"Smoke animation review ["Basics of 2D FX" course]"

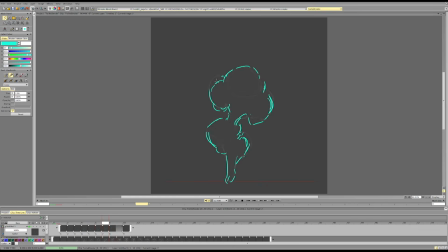[36:25]
But the general composition, the general change should follow some kind of structure to give that effect of like the overall force guiding the object rather than a bunch of separate scenes cutting in
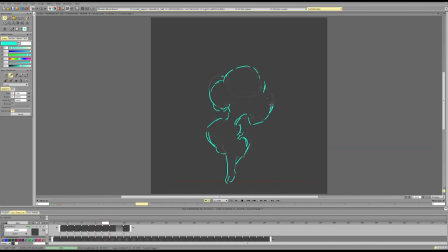[36:45]
that are not connected to each other and don't relate to each other in any way.
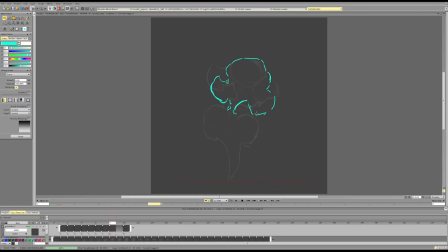And it is not simple at all, especially if you want to show the volume,
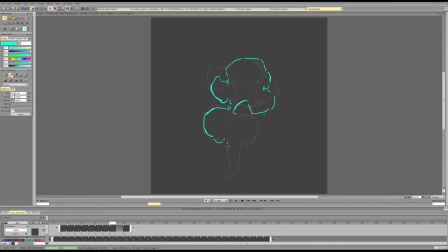[37:16]
because aside from these forces just having that careful balance and variation, you also need to follow the volume of the object when you're erasing it. Otherwise, it won't be volumetric because the volume is created from these cuts following the surface of the smoke.
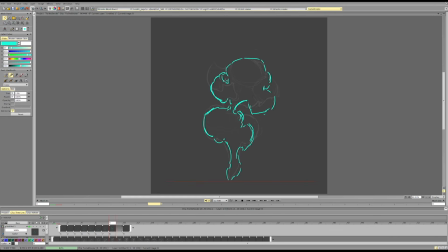[37:36]
So kind of creating a map like this is the surface of this volume. And we need to cut it according to that, otherwise it will just be flat smoke, no matter how many layers of shading we draw.
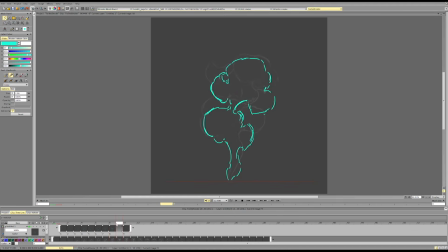Because it's not in the shading that we see the volume, it's in the consistency of the surface.
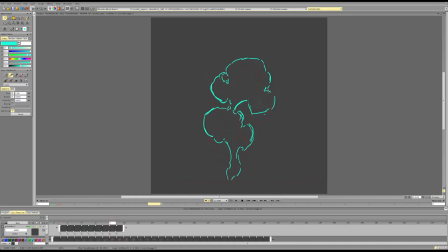Force like this, cuts in.
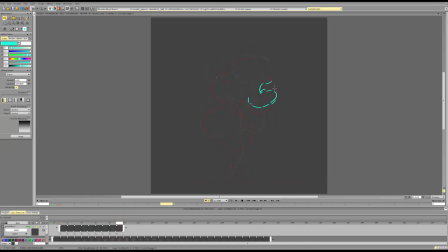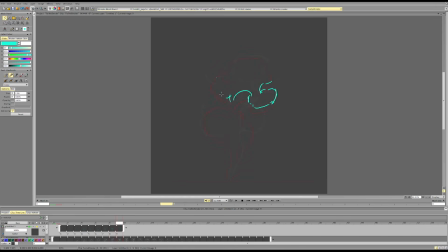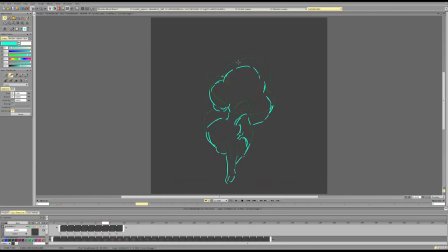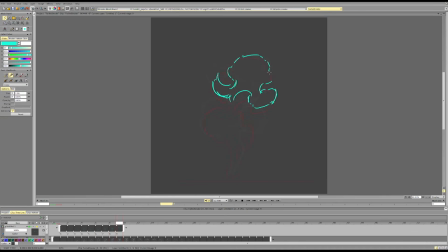Okay, I'm repeating the motion. It's not good.